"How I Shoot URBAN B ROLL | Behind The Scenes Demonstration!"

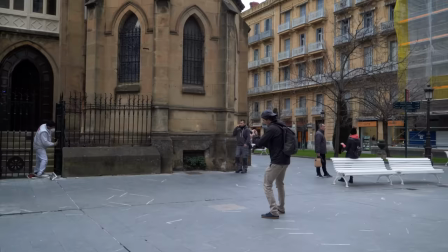249s
Got a block here, and a tower in the background. And what those things can do if we zoom in is they can kind of move across each other in a really nice way.
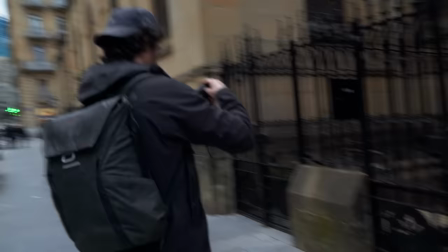258s
Here it'd be perfect to have a gimbal, to be honest, to get to emphasize this even more. Maybe in a spinning motion.
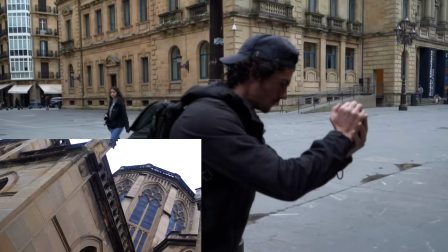264s
So do one of these kind of trippy shots, spinning around to reveal the tower.
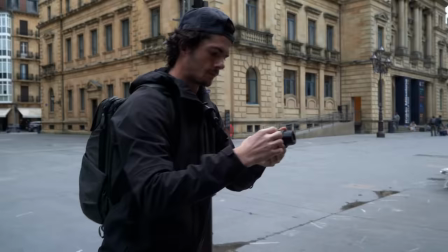272s
And in these shots, I'm always thinking how I'm gonna link these together with the other footage I've already got. So I know that I've got a shot of the street, I've got a shot of the cathedral, and that's gonna cut really nicely to a close-up of the cathedral when I'm kind of spinning around or moving in and out to reveal the different elements of it.
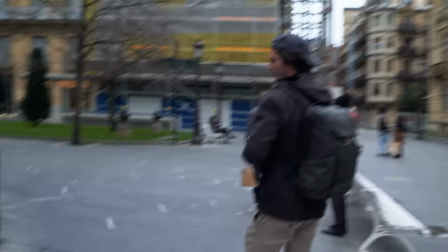290s
It's kind of like we're establishing something, then we're getting closer, and then we're getting even closer and showing the details of that thing.
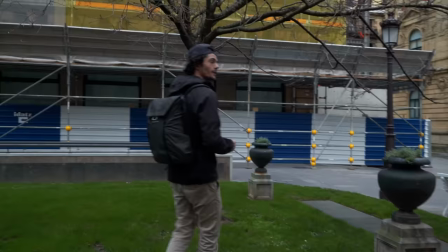303s
Next up, we got some gardens here, some nice trees. I like to always, if there is some nature in urban environments, I like to always get it.
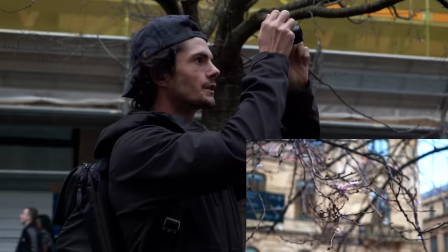311s
There's some little flowers in blossom, actually, perfect. We can just get really crisp on them and maybe move into focus.
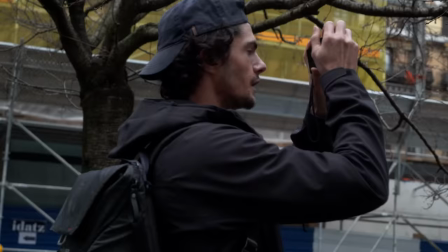318s
I like doing this with kind of branches and flowers. Just focus it before and then push into focus.
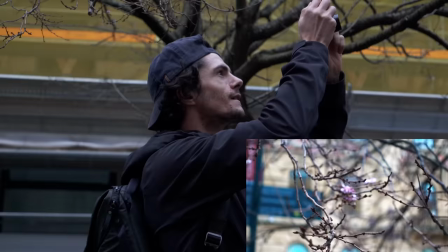326s
Very hard to get it right though, especially when your subject is high.
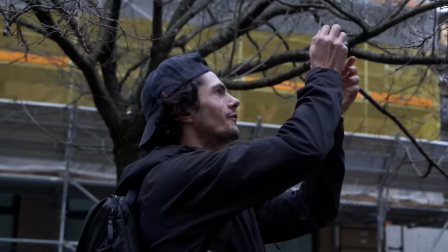Cool, that looks good.
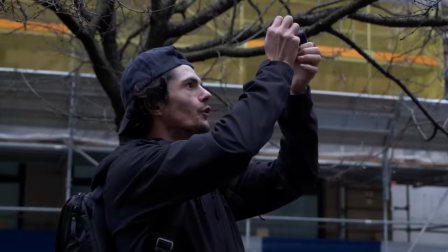338s
If not, we can keep them in focus slightly here and do more of a sideways movement so we don't have to get the focus absolutely perfect.
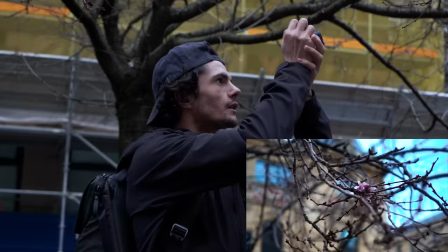346s
Kind of come around slightly.
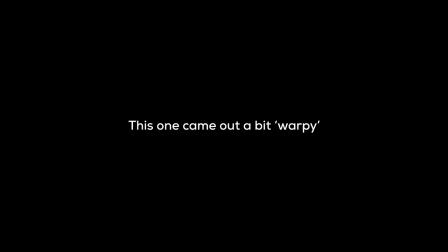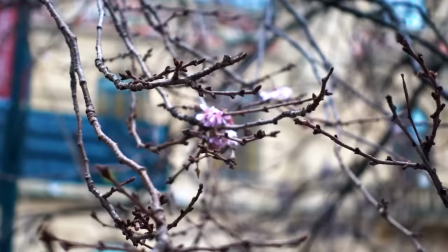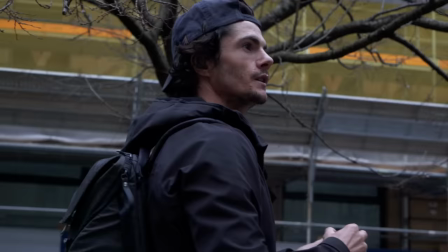What we've done is we've got a close-up of those flowers, but we haven't really had a way to introduce them.
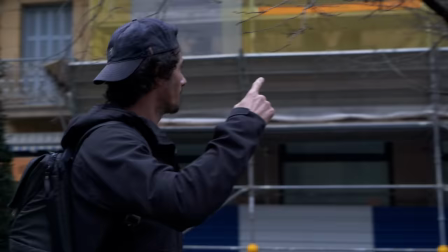377s
So like we did with the cathedral, we had a wide and then a close. This we haven't got any wide yet.
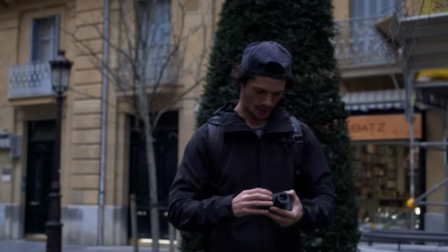382s
So I'm always thinking about that and figuring out how I can introduce these trees.
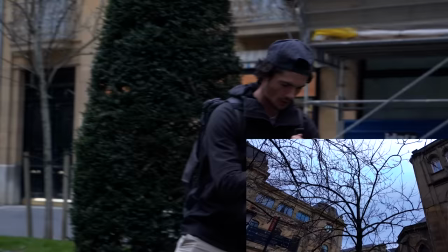387s
And what we can do here is maybe just quite simply just get a wide of this tree.
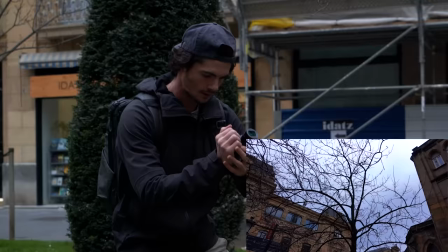392s
Just kind of come around, kind of like we did the cathedral earlier, left to right like that.
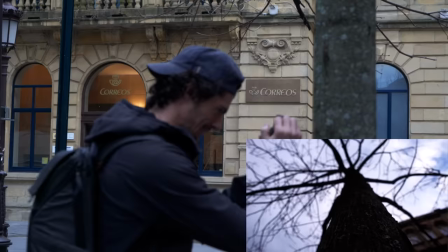398s
And then from there, boom, we can cut really easily to those flowers. Another one I really like to do of trees as well is get some of the texture of the bark.
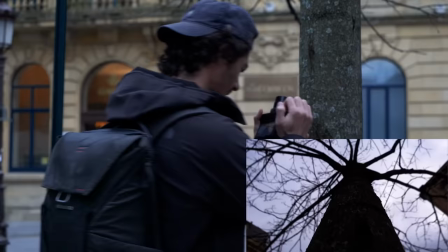409s
There you go, so you've got nice textures of the bark there.
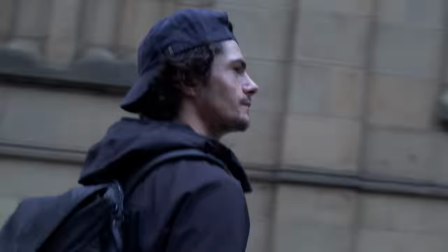413s
And we've actually got bits of the cathedral in that shot as well. So it all links together really nicely.
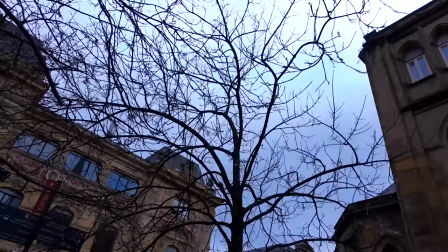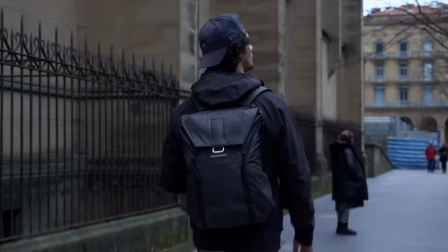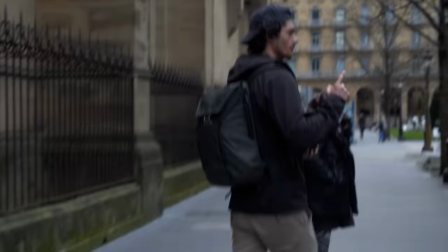432s
Up here we've got more balconies, and we used a tree to do like a mask transition earlier.
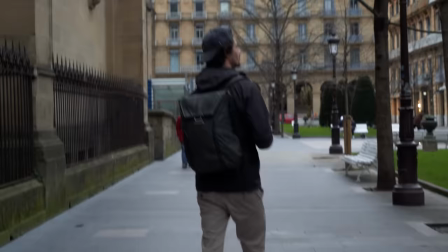439s
So what I might do is use another tree to do the same thing.
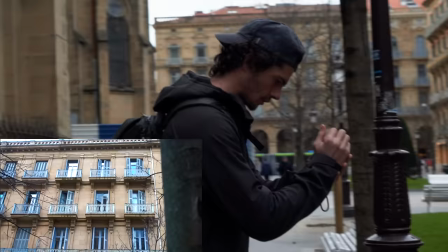445s
So we can kind of cut between the balconies here using this wipe transition. So give ourselves two options again.
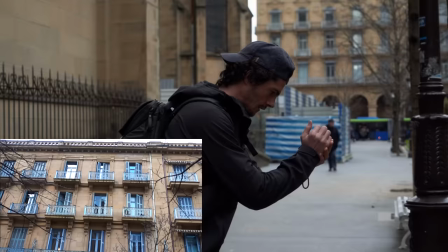451s
First option is going to be coming into the tree. So then this would be the first shot.
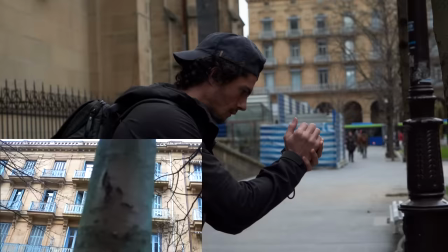461s
And then the second option is coming out from the tree. So this would be our second shot if we used it like this.
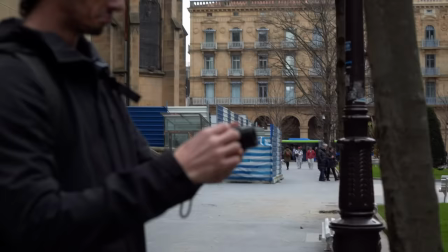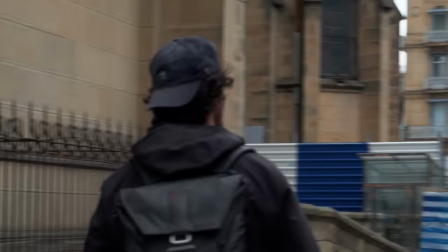474s
Cool. Could be a good way to use a little transition there. We'll see what happens in the edit. Stick around to the end for that.
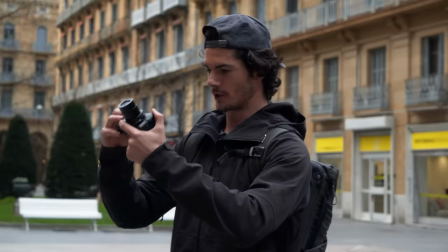480s
This right here is pretty amazing too. Just got more of the cathedral. Don't want to film the cathedral too much because I don't just want to make a video about one building,
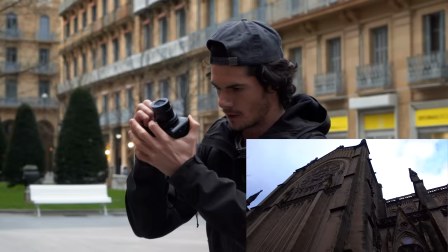487s
but it's always better to get more shots, and I can always just use the best ones in the edit if I find that there's too much of this building in there.
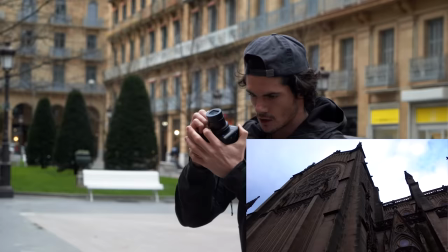495s
But man, it's super beautiful like that.